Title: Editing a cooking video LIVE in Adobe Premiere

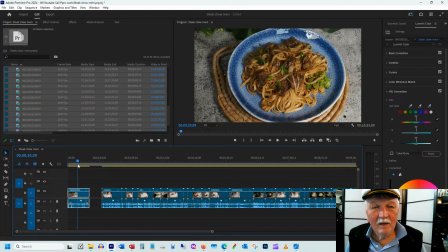It sort of worked. Picking up a piece of broccoli is a bit more boring, but it will. It's a better action sequence because of the fact that I actually managed to pick up a piece of noodle and a piece of broccoli.
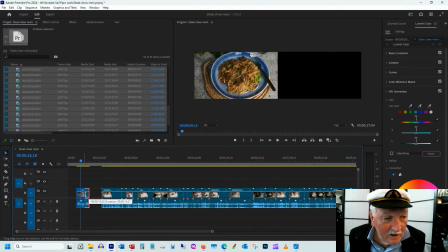Okay, so there's a piece of broccoli. Let's see how many seconds that is. That is 8 seconds.
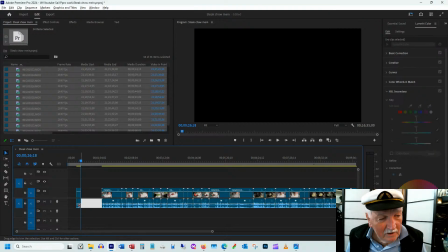Not too bad in terms of will people get bored of watching me picking up a piece of broccoli.
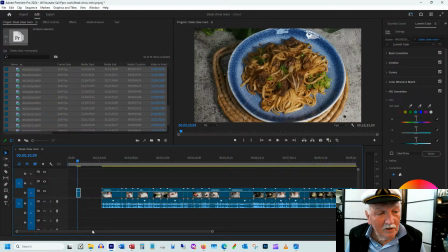Okay, so that's the finished product. Now, the other thing I want to do at the beginning, I've tried this in the last couple of movies, is
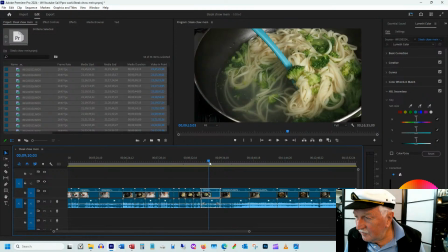thumbs up is really appreciated, guys. It'll make YouTube happy.
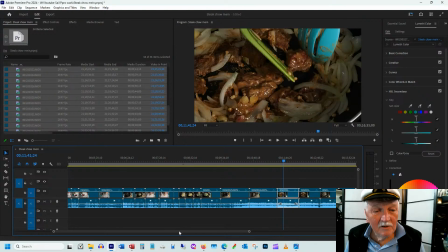So let's get a shot of the cooking. Where is cooking? It's here.
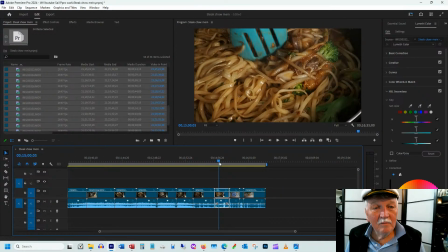Okay, the noodles. Maybe this one here. Now, this was recorded in 4K.
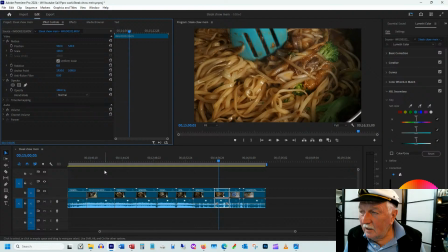And we're editing in HD, so everything is 2 times as big. The source video is 2 times as big as the portal into it.
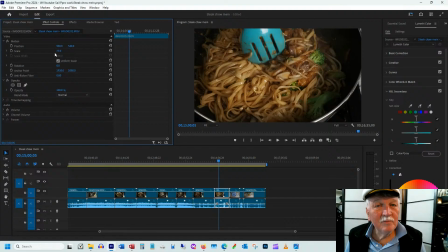So let's make this a little bit smaller, and we're going to make it a little bit, center it. And is that a good shot of? Yeah, there we are. So we're going to have this. Let's see if we can find. No, I don't want that onion thing.
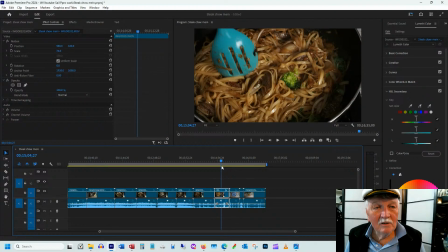I want. Okay, so there's a nice
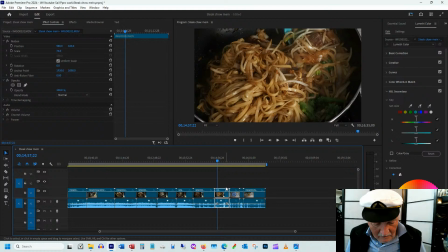shot of the cooking process. So let's duplicate that,
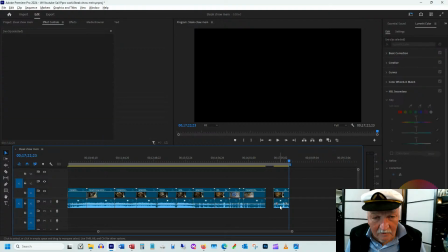and we're going to eliminate the soundtrack because at this point it's just the introduction. And
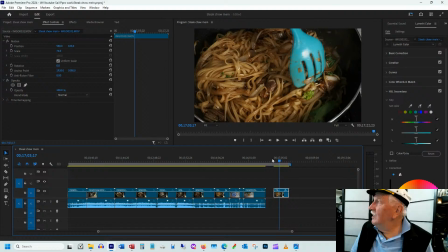I'm just to mention something. I only have an hour available because I got to deal with something else later this evening. And in that hour, I think we're going to get the whole timeline built, and we're going to select a bit of music to put in there.
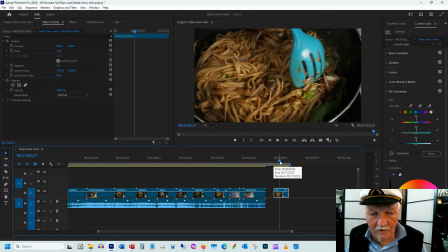But we're not going to have the voiceover describing the ingredients in the process.
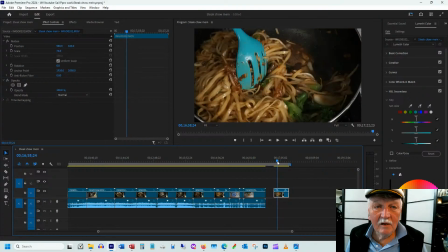Okay, so let's see. There's a nice thing there.
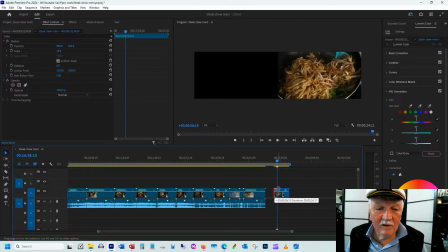So, and this image is a little dark. And we want like about 5 or 6 seconds.
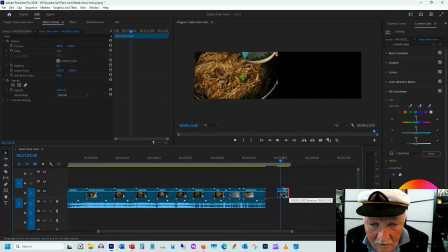So there's 7 seconds. That's good.
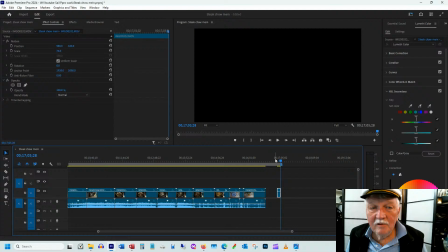It's a little dark, and we're going to end up with what Adobe calls an adjustment layer over top of this that will
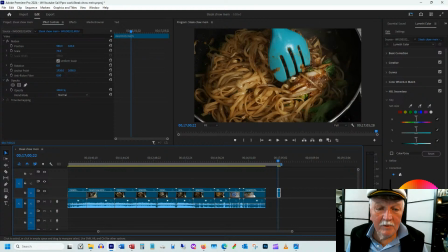brighten it up and make it a prettier picture.
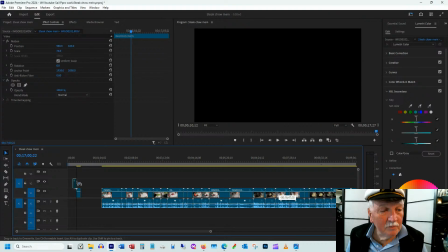Okay, so that's the move those together. So that's sort of our introduction.
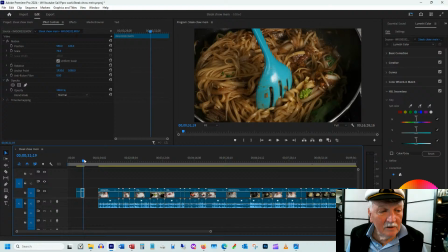We're going to show that, and we're going to have some words under that talking about beef chow mein with
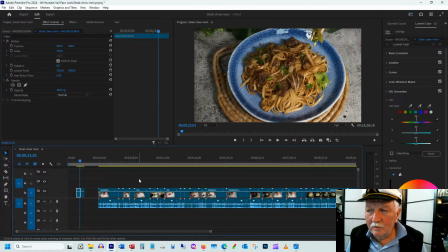chow mein noodles and with the nice green color of broccoli. I'm not a great fan of broccoli, to be quite honest, but I do think it's pretty.
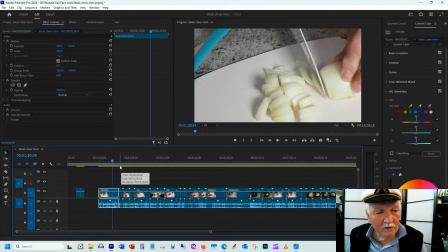Okay, so now in real life, I started doing this with the cutting up the onion,
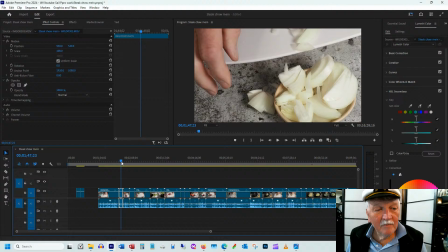and then we cut up some green onion, and then I cut up some broccoli.
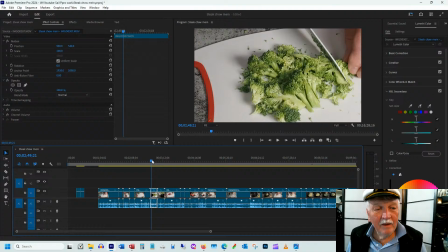But those are not the interesting parts of the meal, right?
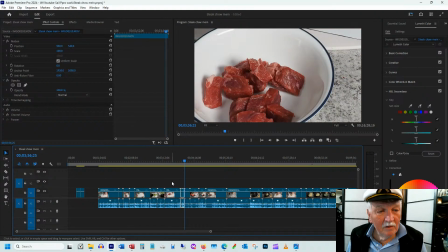The steak is really the interesting part of it. So let's move the steak to the beginning, and people will then
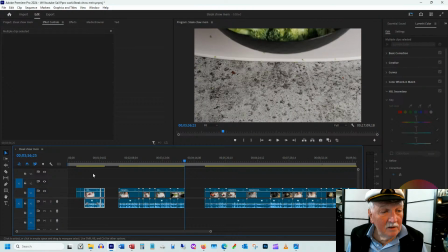introduce it, and I'll say something like the hero ingredient is
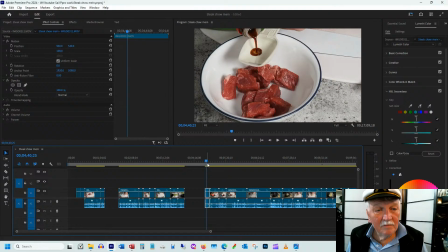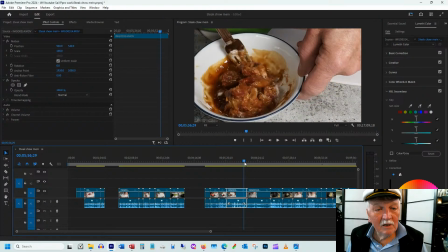okay, and we're going to soak that meat and add a bit of cornstarch and let it sit, right? So these clips all belong at the beginning.